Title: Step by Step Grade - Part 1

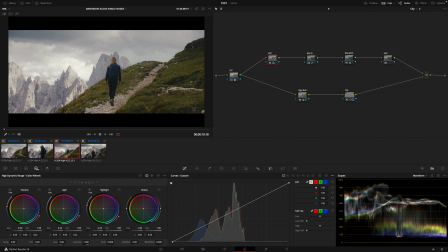247s
So for me, if we keep it super simple at clip level, it's exposure, just seeing what comes before and after.
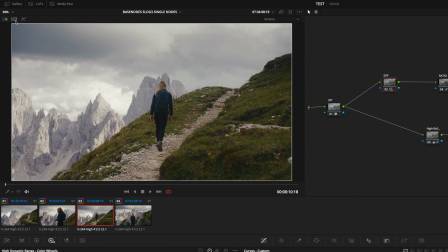256s
That's a quick way of doing it. If you go to here, split screen versions, and you can do neighboring clips.
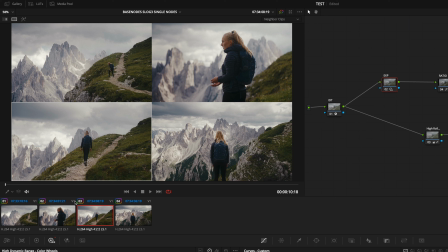265s
It could be what's around this clip, which is in this case is a very short sequence, so it will populate however many fit in a square, which are 4 in this case.
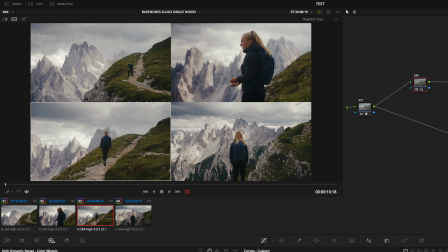279s
It will highlight the one that we are selected and we can affect, just to make something very obvious.
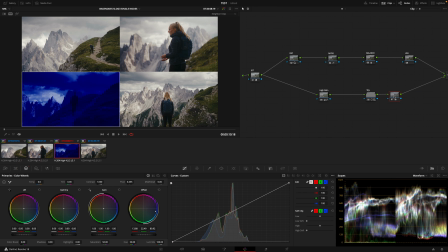287s
Let's get off the HDR. And you can see that change, but you can see that you can sort of,
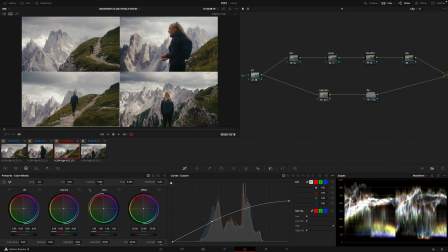294s
if you had a panel or you have an external monitor like bigger, you can, you can tweak here.
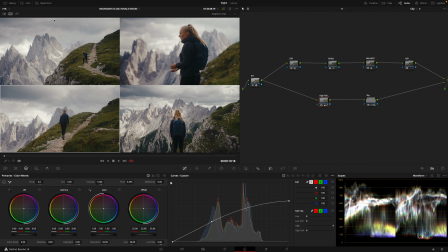300s
You don't have to just dip in and out of this option. On external monitor, this will be big enough to see everything, the surroundings,
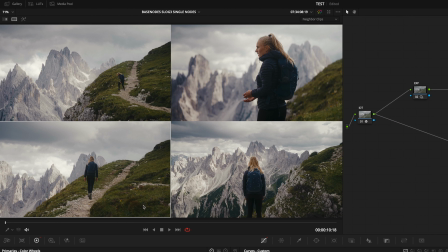310s
and match in this case, apart from exposure and contrast, I needed to correct the grains, not specifically of the shot.
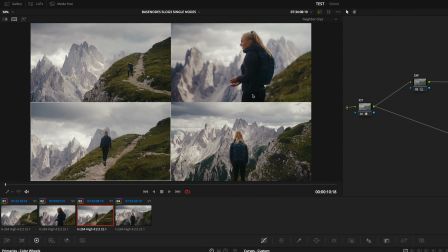320s
But yeah, this is a good option for you to compare neighboring clips, or then you can just there's a lot of options like playhead, that's one other day, albums, or even clips.
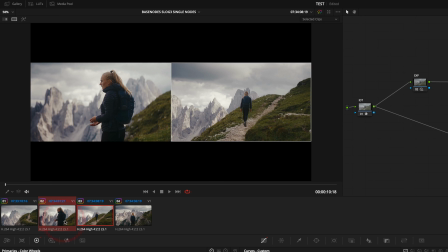333s
We have this one, and I want to compare it with the one. Let's do before and after.
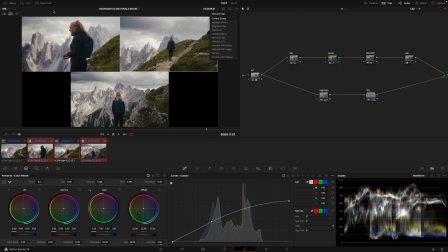339s
Yeah. So yeah, this is a really good comparing method for quickly visualizing all the clips at once,
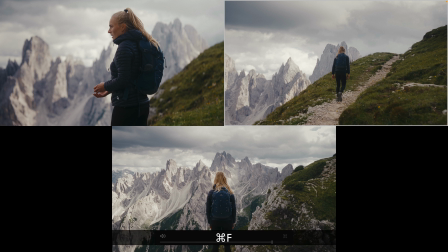346s
and you can still grade on the clips within this view, which is amazing for matching.
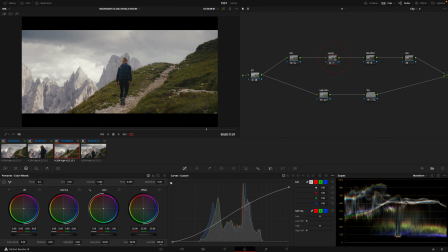353s
So the exposure ratio is the level of contrast, balance.
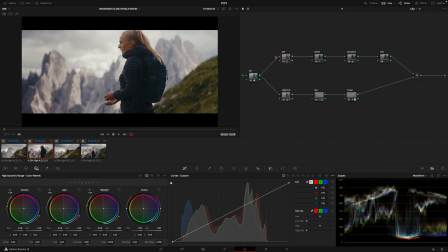358s
Let's go back to this example with the green. Balance, everything was colder. This is the vibe. I really like it cold as well. It's a completely different vibe.
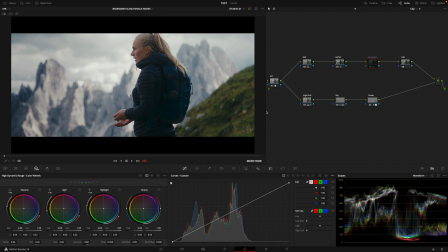372s
Probably, and as I said, these are vibes. Like I think the coldness.
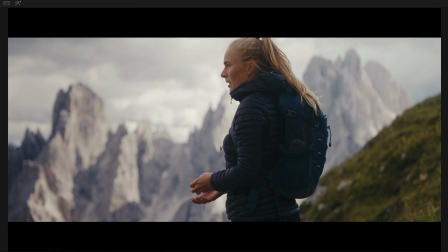379s
If you go, and it changes the story, right? I'm just looking at it. And for me, in this more sunny, if you will, more. Let me grab the vector scope so you can see what it's doing as well. Because it's important to too big.
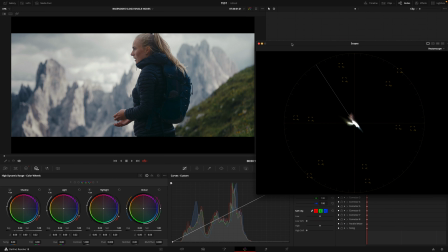395s
There we go. So for me, when I looked at it, I wanted, because there's not much development in the story in these 4 shots. I don't know the end of the story, so I think this cold look is really spot on.
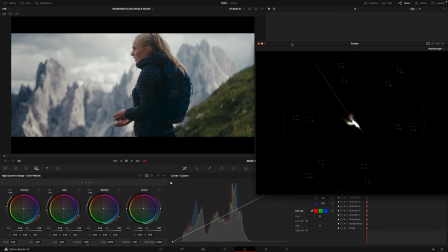407s
But for me, it's more like, I don't know if she's gonna make it. I don't know if this is a horror film, if there's something on the other side of the hill that's gonna attack her. I just don't know. So I think just by changing the color to more sunny, so by pushing those colors and those
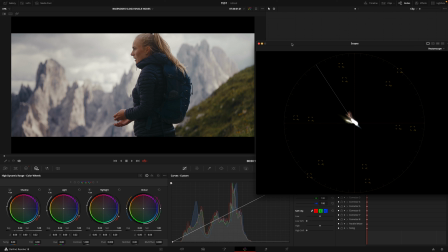424s
tungsten between yellows and reds, I think it brings hope to the story.
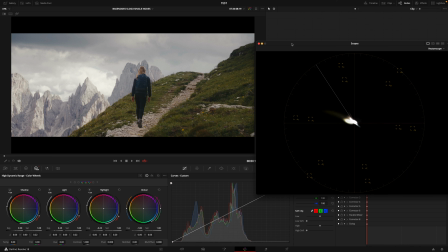429s
I don't know, it just brings, she's going for a jolly, she's going for a nice hike, and admiring the views. Where maybe I'm in the wrong note.
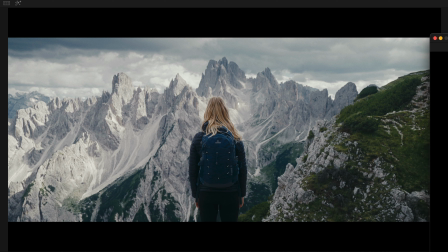440s
Maybe if I keep it cold like that, maybe and just maybe someone will come this way and push her, and that's the end of her story. But for me, this is, oh, what a lovely mountain. I think, I don't know, just you will feel it, you will tell the story you want to tell.
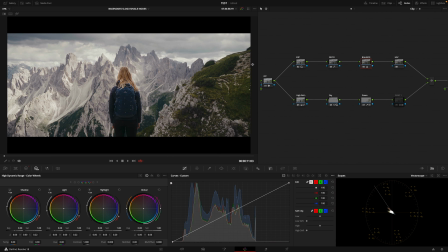456s
But for me, colors they go hand in hand with emotions, and most of the time that's what, apart from making something look beautiful,
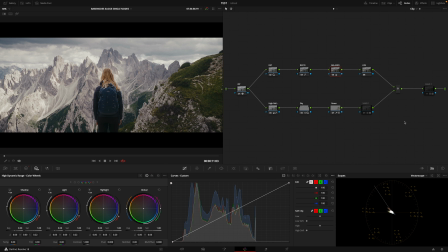463s
that's what we're trying to reinforce, the intentions of the director and director of photography. So we're adding to that craft to really convey that story.
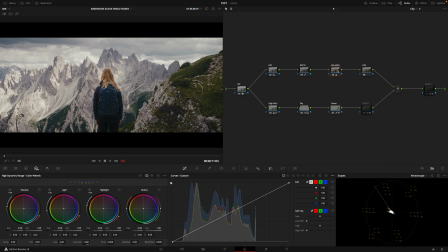477s
For me, the story went on a happy note, and then I use HSV.
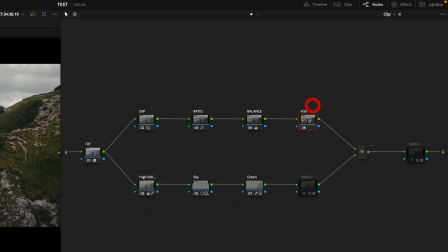484s
I don't know if I touched on this before. There's many, Da Vinci's amazing.